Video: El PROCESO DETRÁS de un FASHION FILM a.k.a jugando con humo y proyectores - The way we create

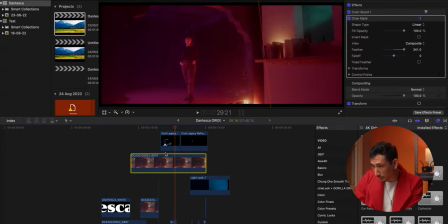(13:48)
No iba a ser consistente Porque si cambias Voy a cerrar esta capa A ver si se puede ver ¿Qué es esta acá me parece?
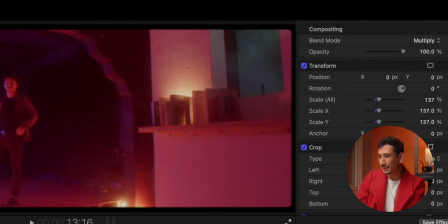(13:58)
Sí, esa es la capa Entonces si se pueden dar cuenta y quita la capa Ahí hay como un salto Entre persona y persona Y la cantidad de humo Entonces,
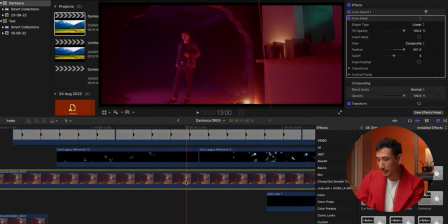(14:07)
lo que hice fue agarrar y tener la capa donde el humo estaba como más me guste y lo puse encima. Entonces, tengo como esta primera capa del fondo y esta según la capa donde está el humo como me gustaba y acá como que las personas. Así se solucionó, o sea, a veces dicen que no se puede arreglar cosas en post y en verdad sí se puede, pero fue planificado. Todo este tema de jugar con ventana fue planificado, así que gracias a la planificación se pudo lograr.
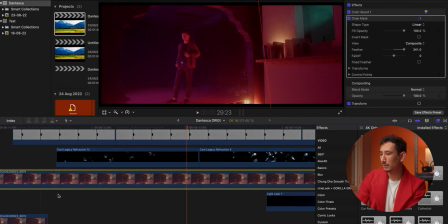(14:33)
En cuanto a iluminación fue súper sencillo Voy a abrir Photoshop y voy a
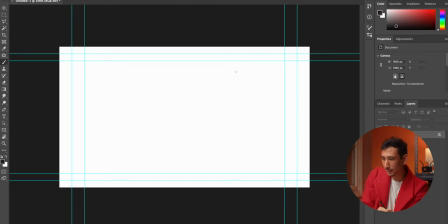(14:38)
dibujar súper feo un poco cómo se veía este lugar En esencia teníamos esta habitación Luego tenemos una habitación un poco más grande Y por acá estaba como la tercera habitación donde están los chicos
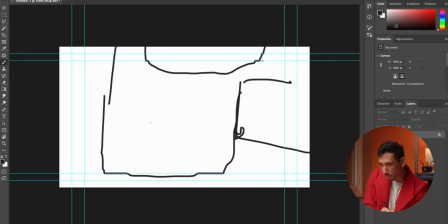(14:56)
Y lo que deseamos era tener la cámara más o menos por acá apuntando a la ventana a la dibujo super feo,
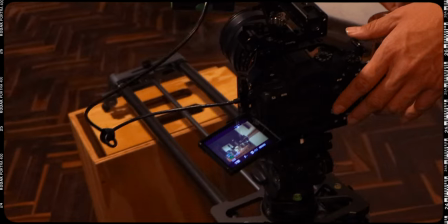(15:04)
pero bueno en el slider tan tan tan acá está personas
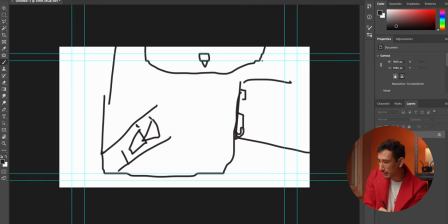(15:12)
y bueno, acá habían sus huequitos donde salían las cosas entonces lo que yo quería hacer era tener este haz de luz que salía más o menos por estas estructuras que me parecía bastante interesante y eliminar a los chicos, originalmente queríamos poner la luz de los chicos como arriba,
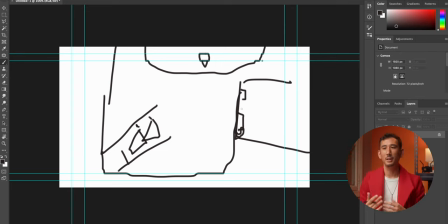(15:30)
encima de ellos pero no funcionó, no tenemos una manera de ocultarlo bien inclusive tratando de hacerlo con máscara no iba a quedar tan bien, así que al final decidimos hacer que esté como de costado y funcionó bastante bien, y lo que hicimos fue agarrar un pedazo de Tecnoport que tenemos por ahí voy a buscar otro color
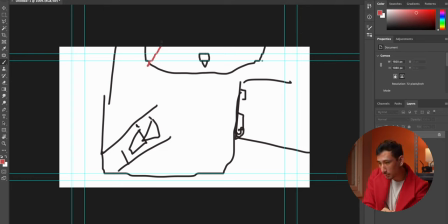(15:48)
y agarramos lo pusimos acá usamos un P60C, un panel P60C RGB, porque lo que iba a ser era, voy a cambiarle con la otra vez para que se entienda, era el P60C iba acá,
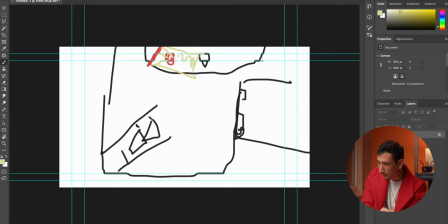(16:03)
rebotaba con este tecnóforo grande y le generaba acá el key que estaba justo al lado contra de la cámara, entonces sería bastante interesante. Y luego acá tenemos una segunda luz, lo que usamos fue el Amaran 100D con gel rojo,
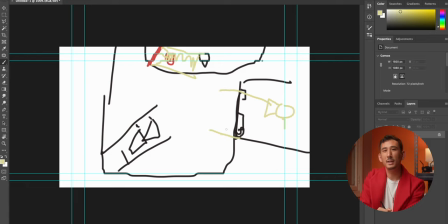(16:20)
lo pusimos ahí y salía eso hacia la ventana. Lo interesante es que había algo que me molestaba y era que como casi todo era blanco a la hora que disparamos esa luz rebotaba con la pared del frente y eso levantaba muchos niveles entonces no se veía tan oscuro como quería
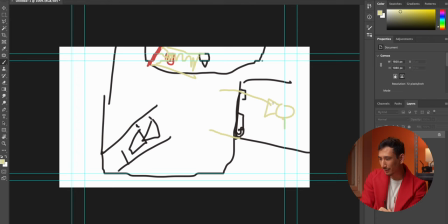(16:39)
entonces voy a poner el dibujo feo estoy acá golpeada con la pared y hacía un efecto que como no me gustaba porque levantaba mucho los niveles entonces se solucionó de una manera bien interesante y bastante práctica,
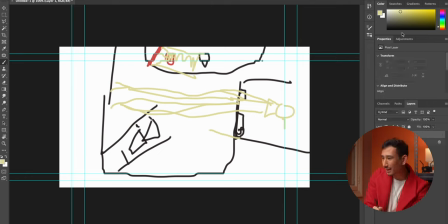(16:54)
que fue agarrar tela negra y pusimos tela negra acá, entonces ya toda la luz que lanzaba eso anulada y pudimos restaurar los niveles de oscuridad que queríamos.
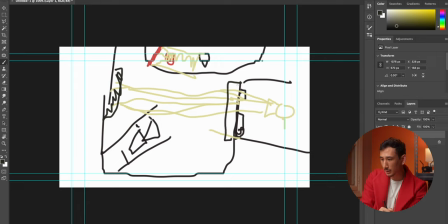(17:08)
Luego que arreglamos ese tema, acá había una barrita chiquita y una idea que teníamos era jugar con esta idea de la literatura de los libros, entonces pusimos un par de libros ahí apilados y detrás de eso poníamos un apuchur MC en modo vela entonces eso estaba detrás
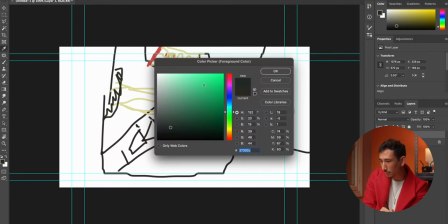(17:28)
vamos a poner otro color para que se pueda ver
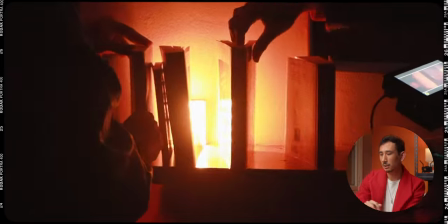(17:33)
y va detrás de ahí como estaba como tintineando y eso le hace efecto que pueden ver acá del libro
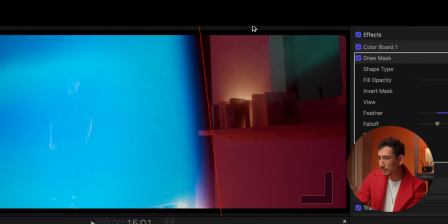(17:42)
acá en esta parte de acá y bueno como pueden ver